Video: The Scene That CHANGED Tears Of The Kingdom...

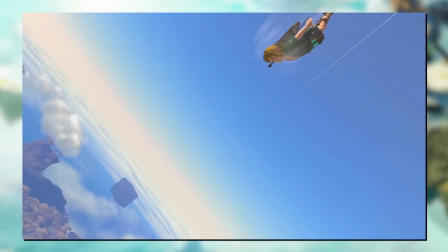[0:05]
You know what? Screw it! I'm typically a movie YouTuber. Hi, hello, I'm the guy that uses the obnoxiously sized text in thumbnails.
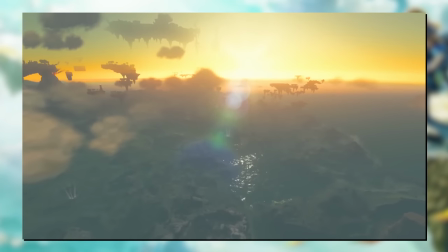[0:12]
My normal content is the likes of terrible movie reviews, or cancelled movie productions, breakdowns of individual movie scenes, and knee-jerk trailer thoughts and opinions.
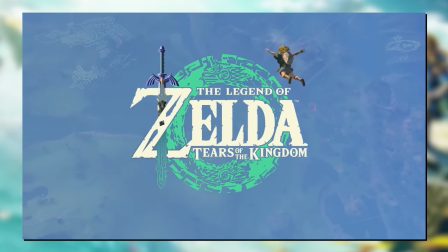[0:21]
But you know, I used to be a gaming essayist first, and games these days are getting more and more cinematic.
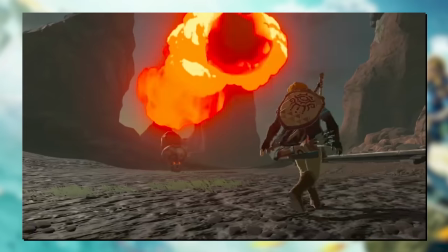[0:27]
And dammit, I'm gonna be playing this game whether I'm online or offline, so here it is! The scene that changed Tears of the Kingdom!
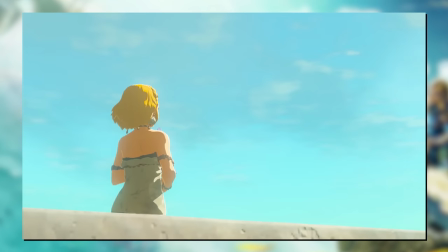[0:34]
And what I mean by that is we're gonna dissect the expository new reveal of Legend of Zelda Tears of the Kingdom.
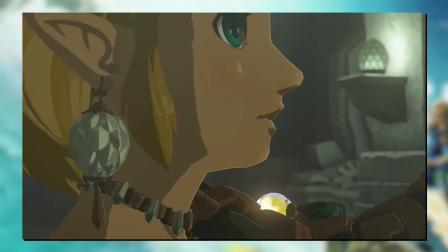[0:40]
But not for clues and secrets about gameplay and plot, though I'll happily regurgitate what I've heard from others.
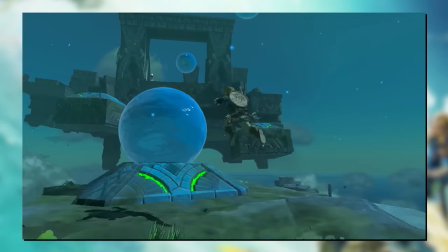[0:46]
And instead,
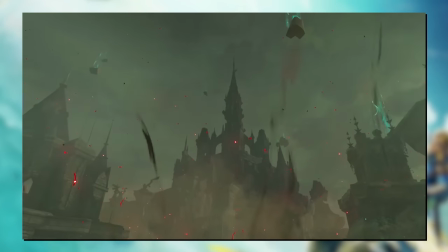[0:46]
let's break down the camera techniques being used in the cinematography to highlight this trailer into one of the best the gaming industry has ever experienced.
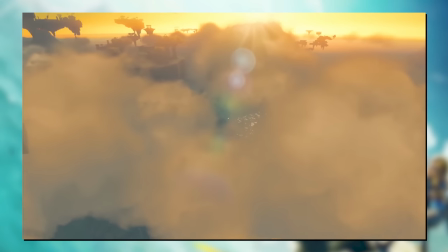[0:56]
a copyright, we're gonna take a slightly non-chronological order.
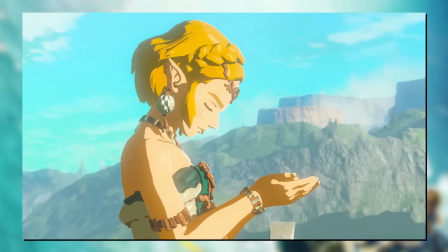[1:03]
So from a tonal perspective, this trailer has rounds. It starts off gentle, builds up in the middle, and then releases a climax before cooling down again.
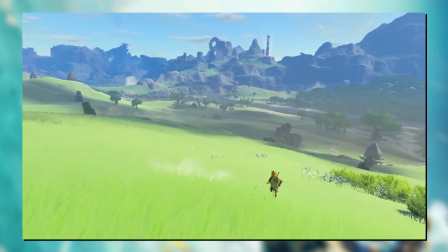[1:12]
It cycles through this emotional rollercoaster four times. So let's look at the second.
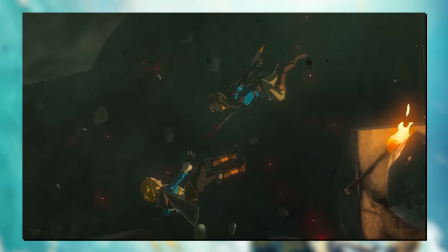[1:17]
Cut to black. We're then given this slow-mo shot of Link diving down to catch Zelda amidst a fall.
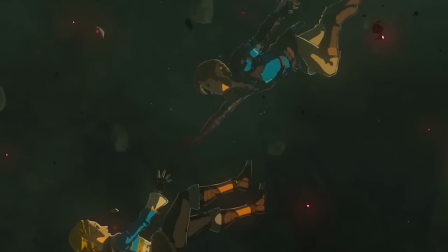[1:23]
The camera is wide to fully capture the length Link will go to her despite clearly not succeeding, and showing us a little more of this mysterious hand reaching out to Link.
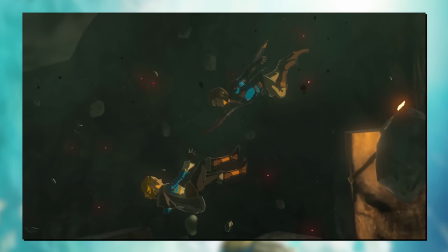[1:31]
Now this shot is not new to us audiences, as this shot has become the most used presentation of the game so far. Being there even back in the initial teaser trailer. So this is more of a callback to ground us back to this clearly defining and catalytic moment.
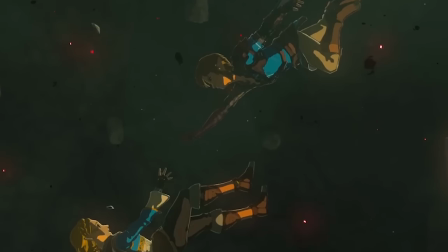[1:45]
Previously seen more close in. Following that, we continue the emotions of the mishap.
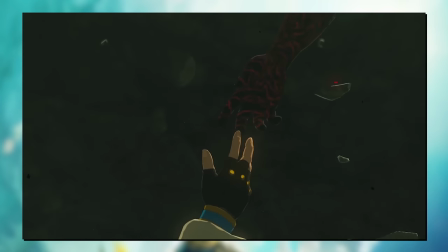[1:50]
Their hands very barely brushed together, a scene close up, before Zelda is lost to the Void.
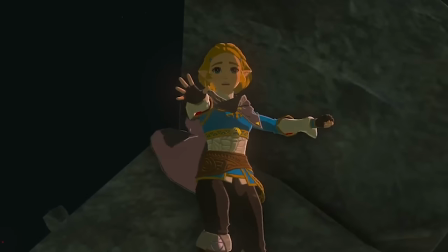[1:55]
Fooling away from us now as we witness disaster from Link's perspective.
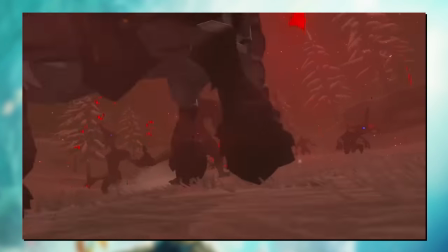[1:59]
These are all synonymous shots with making this drop as dramatic as possible, though eagle-eyed fans have noticed Zelda glowing as she falls, so she'll be alright.
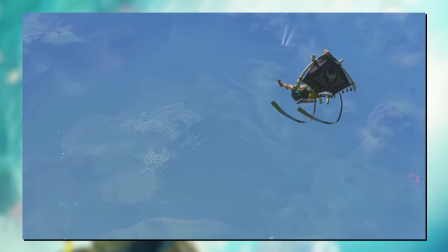[2:08]
Obviously. Also considering the fact that these latest Zelda games have been a mishmash hodgepodge homage to the entire Legend of Zelda franchise,
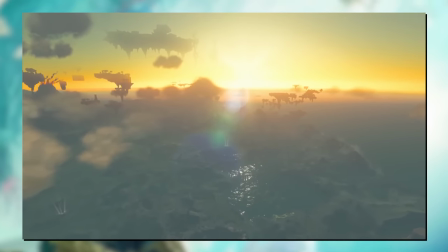[2:16]
you could make comparisons to Skyward Sword, where this exact exchange has happened before. forth.
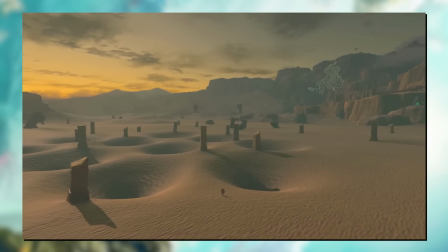[2:21]
Following that, we have the landscapes of Hyrule, blown out as far wide as possible with a tiny Link down there to showcase the scale of this world.
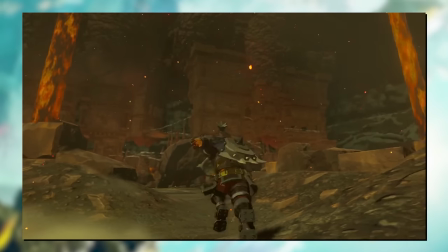[2:30]
And even with the in-game camera, we're looking up to ogle at this new underground area with lava falls to catch our eye.
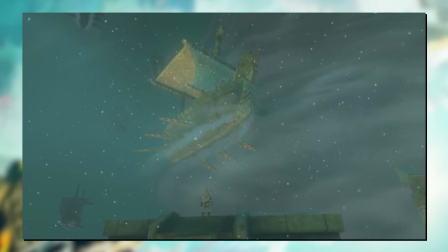[2:36]
And now we reveal in more cutscenes, a fleet of airships. Again, wide and low-angle to highlight scale and value as they loom above and approach Link.
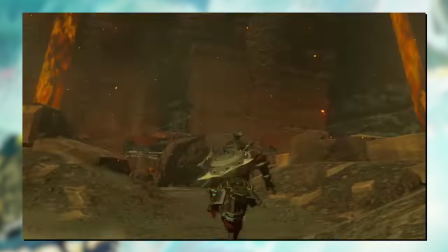[2:46]
The lightning in back also adding to the atmosphere as it lights up the otherwise dull snowstorm.
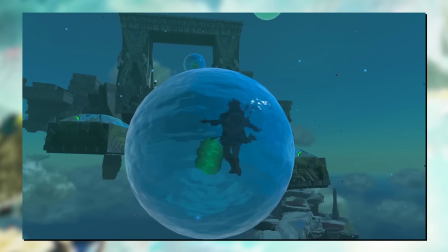[2:51]
Following that, we have more gameplay. There's not too much to the camera work, but it's keeping up it's objective showcasing spectacle.
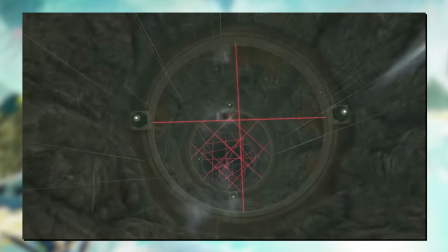[2:58]
I dunno what's going on here though. And then it's your classic laser pitfall.
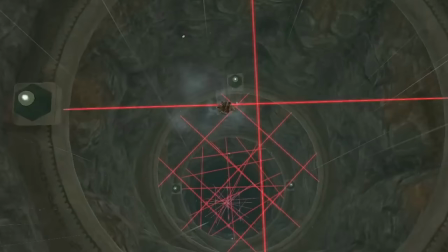[3:02]
Again, it's the in-game camera, but the in-game camera tactically pulls way back as Link super dives.
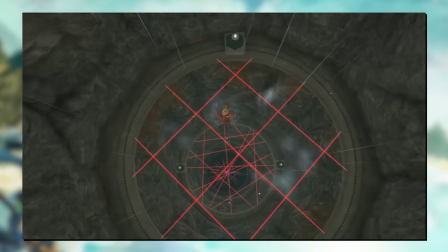[3:09]
Making him a tiny pebble on the frame for ease of maneuverability, as well as to see how large the obstacles around him really are.
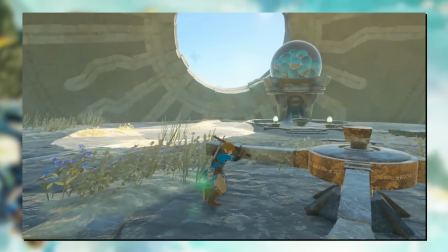[3:17]
Gameplay with frame within the frame, you're directed to the negative space, as well as the orb dispenser over there for an otherwise mundane mechanic.
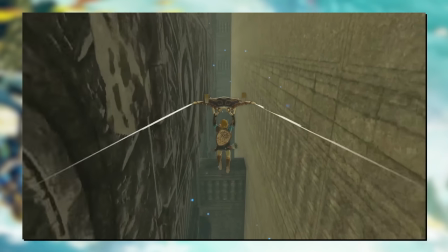[3:24]
More frame slicing inside this maze labyrinth, it's a display of the variety of spaces in Tears of the Kingdom, and this one is long and narrow.
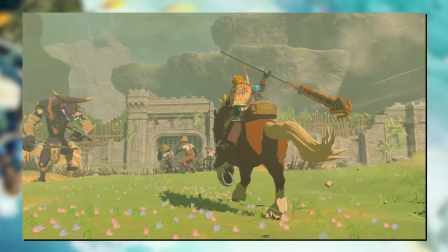[3:32]
And as Link spins his spear on horseback, the camera is again low to the ground and swerving around him.
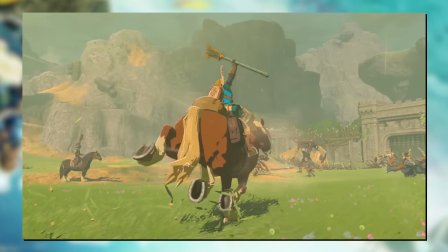[3:39]
The focus isn't on his target or the brewing rebellion of civilians in the world, it's all on Link, looking like the hero of the wild.
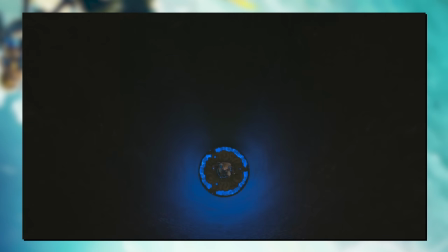[3:50]
And we're back to cutscene cinematics. This elevator shot has the unique design of not having a roof, so we can easily stare all the way down at Link,
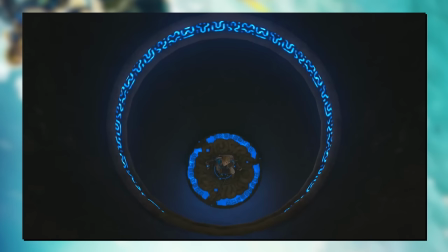[3:59]
imposing upon him as he's seemingly entering new territory. Uneasy.
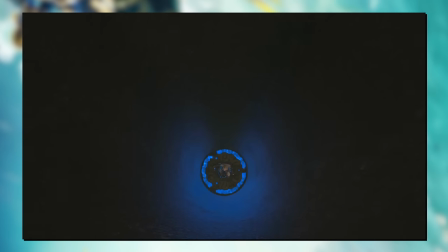[4:03]
Whilst the lighting of the environment creates this unique ring lighting effect that's just incredible to witness.
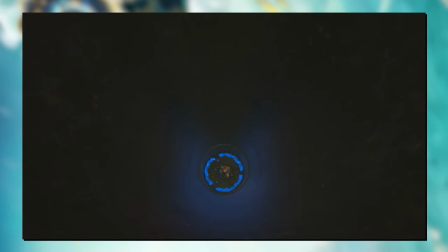[4:09]
Way to make an elevator shot interesting.